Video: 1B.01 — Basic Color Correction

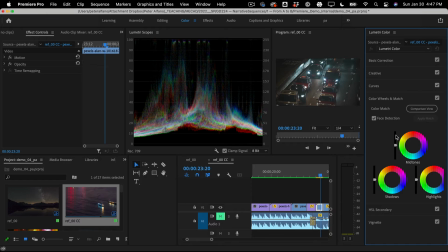[4:07]
So what this does is this addresses the lightness or darkness of the midtones, lightness or darkness of shadows, lightness or darkness of highlights. And then this, you can pull it to weight it towards a different part,
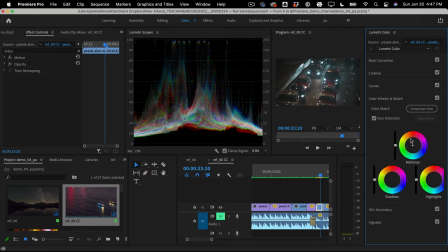[4:25]
a specific part of the spectrum. So if I want to make the midtones more pinky, I can drag them towards the pink. So let's see here. I noticed that the blacks, which are over here, aren't actually hitting black.
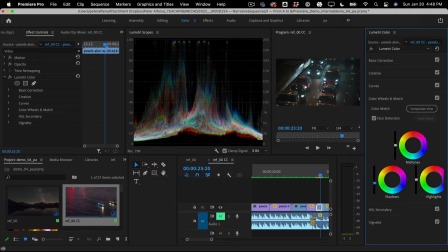[4:43]
So let's bring down the blacks a lot. And see, and now we're starting to get these like richer colors. All right.
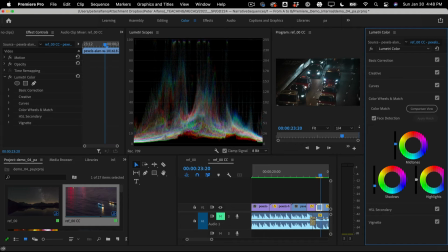Cool. And then if I want everything to be a little bit blue or purpley,
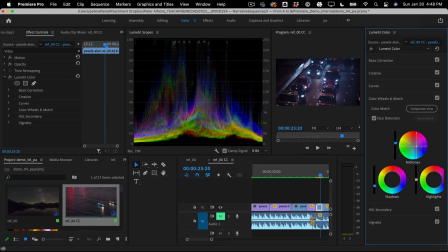[5:11]
I can just grab this and pull it towards that part of the color wheel.
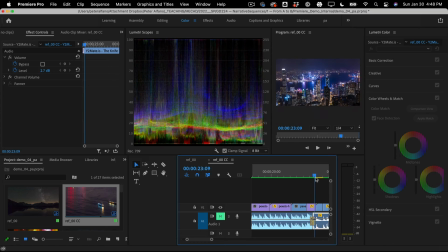[5:19]
And what that does is, see, now these two shots feel a little bit more in the same palette, right? And these little things like this kind of make a huge difference. So the color wheels are probably the most straightforward.
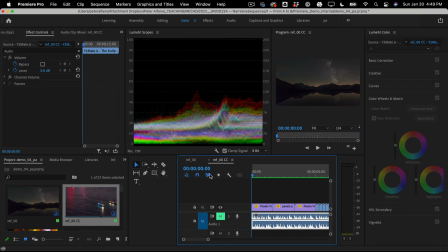[5:34]
Let's look at another way to go about this.
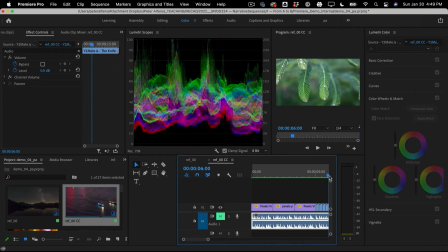[5:41]
Let's look at this one. Nice colors in it, but once again, there's not enough black. So we'll do a different thing this time. So we can grab, so what this is, is, let's see how to describe this.
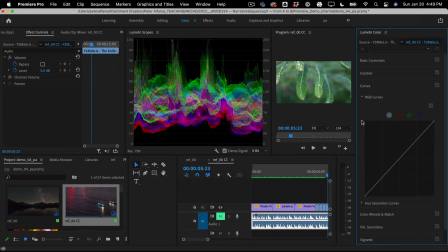The x-axis is the colors coming in, and the y-axis is the colors coming out. So what I can do is I can move this line around.
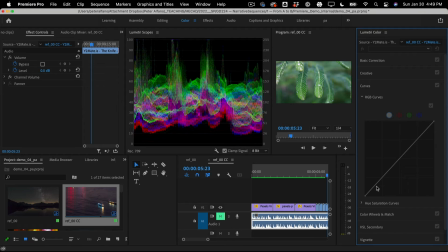[6:20]
Try to move this line around. I have to select it. Boom, there we go. Select it, and then I can move this line around and remap color.
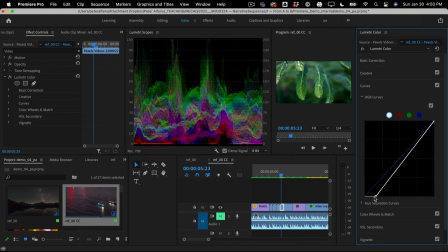[6:36]
So see what that's doing? So I'm pulling those colors into the dark.
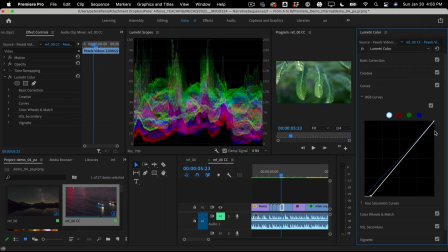[6:54]
And that's pretty neat. I can also make this kind of classic shape, which is called an S-curve, which kind of boosts the contrast in the plate. If I want to suck contrast out, I can do a reverse S. But basically,
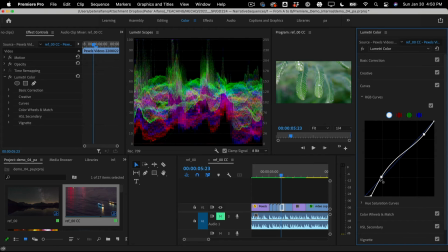[7:13]
I'm taking the colors that are coming in and mapping them to a different output color with this function curve here,
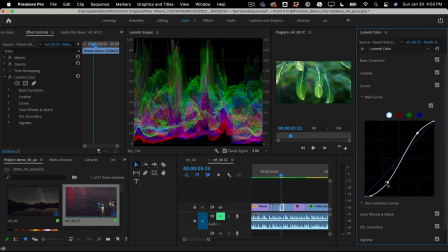[7:21]
which is pretty awesome. And you can really dial in kind of look you want. So I think that looks way better. Now, sometimes when you
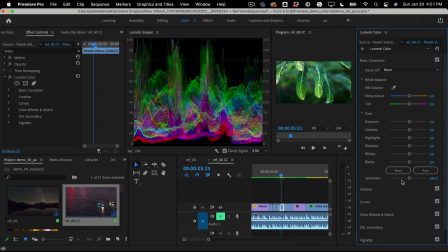[7:39]
manipulate the contrast, it might make the saturation look a little unnatural. So I'm just going to style that back just a touch, so it feels a little bit more consistent.
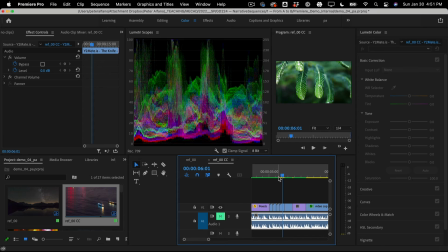[8:02]
And then this, a little bluer than this one. Here, let's do, so anyway, color correction is, here's another way, okay? So here's basic correction.